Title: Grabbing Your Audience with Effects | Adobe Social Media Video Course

it might be an audio effect it might be a visual effect you have to do something in your video to change it up maybe you want to change the angle a little bit maybe you just want to change the angle be in a different location this all adds up for an interesting video and an example of this would be a very slow keyframed zoom in so you could just zoom in from 100 to 110 over four seconds we've got this subtle digital push-in and that's going to make your shots more dynamic and more interesting. I think a lot of times editing is problem solving even with visual effects it's to figure out what tools can I use to produce this effect of course you're going to run into road bumps and you're not going to figure it out right away but then once you do figure it out it's like this aha moment and it's like you're the best problem solver ever and you just can't wait to share that new tool with people and that is what
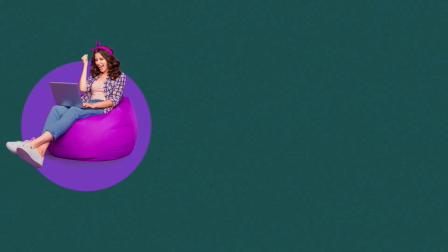1:02 drives me to create on my own YouTube channel. content creators have just a few seconds to grab their audience's attention and keep it.
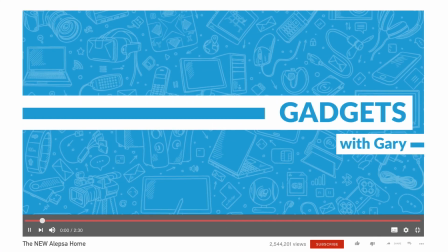1:11 So the opening of your video needs to really pack a punch.
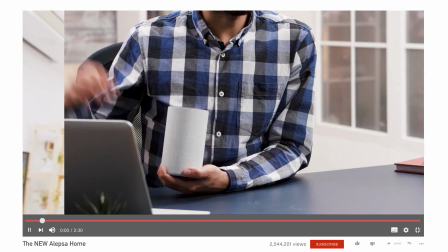1:15 The best way to do that is by adding motion effects to your titles, using images, text, and motion.
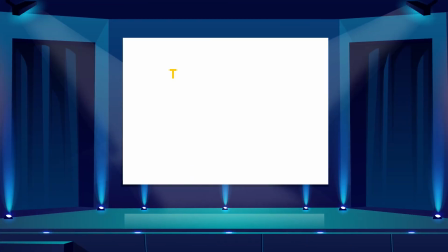1:23 You don't need a big budget to do it, even though more and more Hollywood studios are wowing audiences with Adobe software.
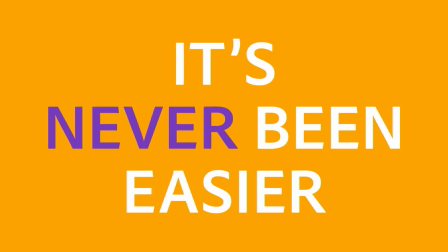1:30 All you really need is a little imagination. It's never been easier to take your social media video from this to this.
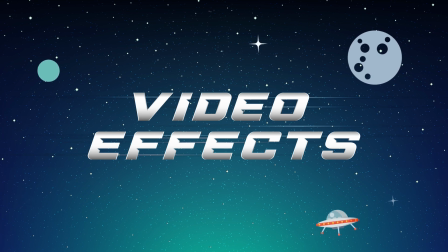1:39 The video effects available to content creators today really are out of this world.
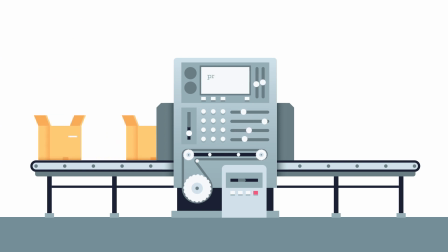1:44 And with more effects being created all the time, if you can think it, chances are you can achieve it.
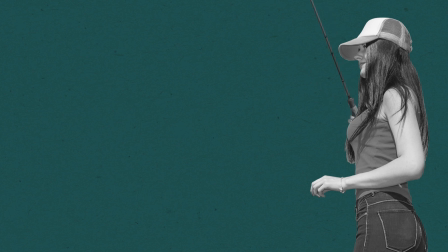1:50 So how are you going to hook your audience in?
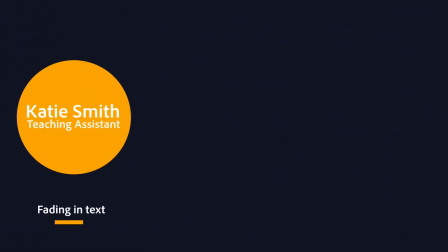1:54 By fading in text with lower thirds, using motion effects to scale an image from large to small,
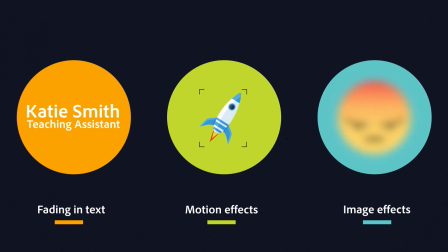2:00 image effects to transition from one image to another. Now that's a winner. Let's hear from creators like you. Effects keep your video engaging because they allow us to go past our limitations. We can put ourselves in different locations with just a simple green screen and some effects. So those are the tools that we can use to tell a better story. If you think about it, we're watching Netflix and all these shows and there's all these quick cuts and we're constantly seeing new things and that is allowing our brain to continue processing information and stay engaged, stay curious, stay focused. And so by leveraging all of the cool transitions, cuts, and different effects within Premiere is just a great way to keep your audience focused, to keep that dopamine hit in your audience rolling as they're watching your content.
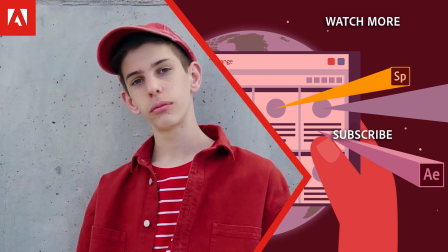3:00 the description below to explore more free online professional development and click the link on screen to subscribe to the channel for more videos.